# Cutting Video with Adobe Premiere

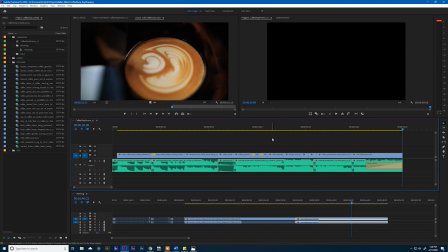Okay, so I noticed two things that we need to do to help kind of clean this up a little bit.
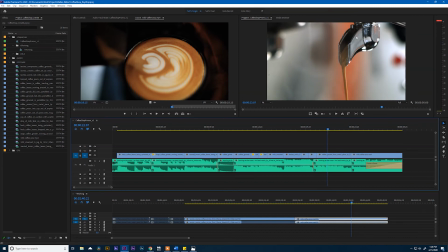The first is that this shot, remember, we've only got one spigot that we're working with here, but we have two right here. And we're trying to kind of cheat that, make it look as if there's two. So I'm gonna push into this shot.
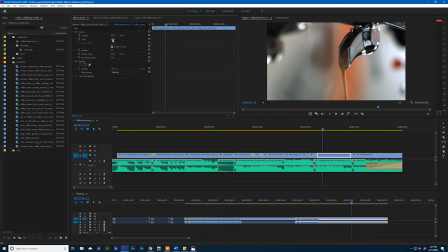So let's select it, run up to our effect controls, and then hit scale. And I'm gonna click on that and pump it up like 25%, so 125. All right, and then let's move this over the entire frame.
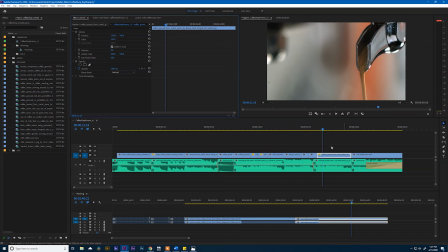So it's not much, but it just really helps sell that coffee. And a side effect is we see all of this smoke. That's kind of nice. That smoke looks really cool. And you see more of it, I feel like, now that we've pushed into it.
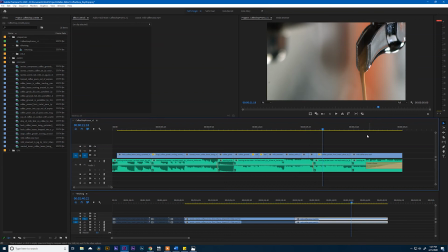And 25%, yes, we're working in an HD sequence, but you really can't tell that much degradation in the quality of the footage at only 25%. So don't be afraid to scale up your footage when you need to.
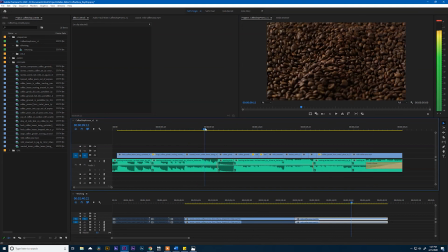All right, very good. The other thing that I saw was this shot.
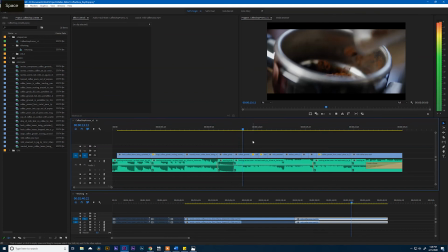We've got a cool little rack focus, but it's a little stale.
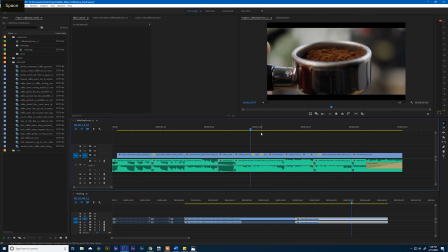And what I like about the next shot is we have that pull out that we added.
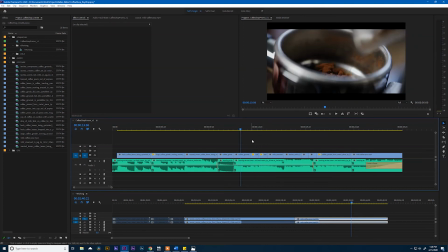So I'm actually gonna push into this shot. So let's select it and hit come to the head of the clip, hit scale, and let's zoom in like 4%. See how that feels.
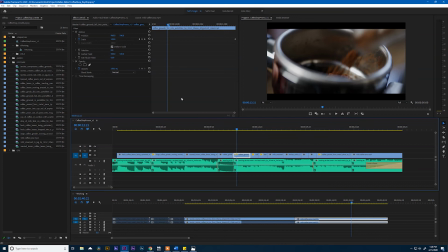Now let's get a little tricky with this. I wanna give it a bit of a camera rotation too. So I'm gonna hit rotation, and I want it to rotate to the left. So I'm gonna hit -2. That looks like a bit much, maybe -1.
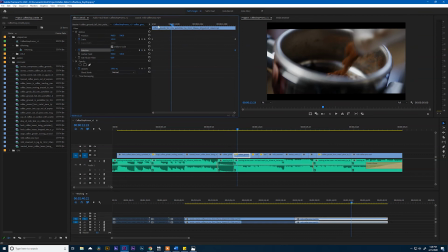Just something real subtle, and then I'll drag that to the end so that my motion, my scale, and my rotation are happening at the exact same rate.
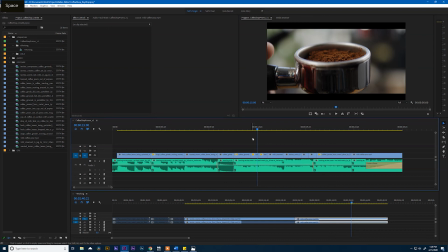It's really subtle, but I think it helps.
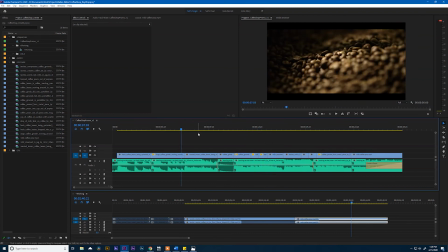Okay. All right, let's watch it one more time. I think we've got a good edit on our hands.
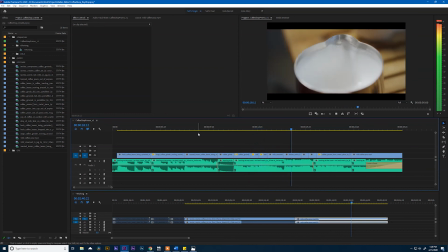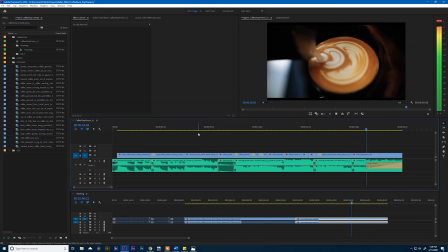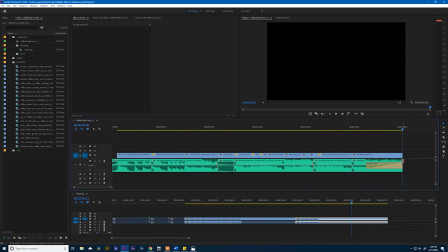The only thing that's bothering me right now is I feel like this last little beat at the end of the song, I can still barely hear as the music plays. So I'm just gonna extend our fade a little bit so that hum just kind of drowns out.
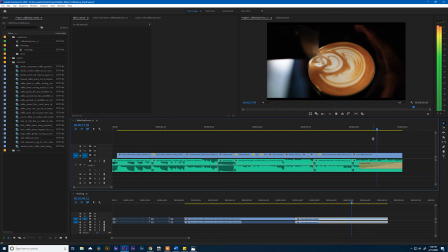All right, the last thing that we're gonna do to finish this off is we need to add a mat around all of our clips so that this black area looks the same.
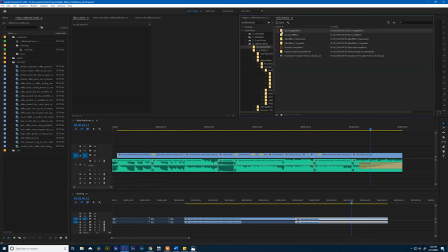So to do that, I have a set of mats that I use from time to time when I have occasions like this. So I'm gonna go and grab one of those. This should be a good one.
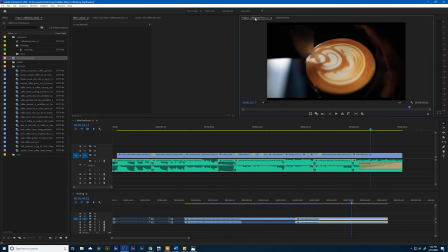And pull it into my sequence. I'll be sure to share this in the description below as well. If we drag it into our sequence and put it on video layer 2 and drag this all the way out,
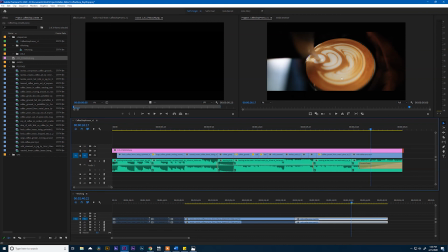you'll see we have a new mat on top of everything that is exactly the same.
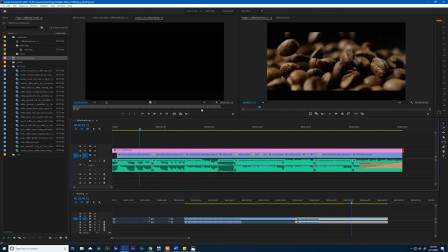But if you look right there, our first shot is a little bit bigger than what this mat allows for.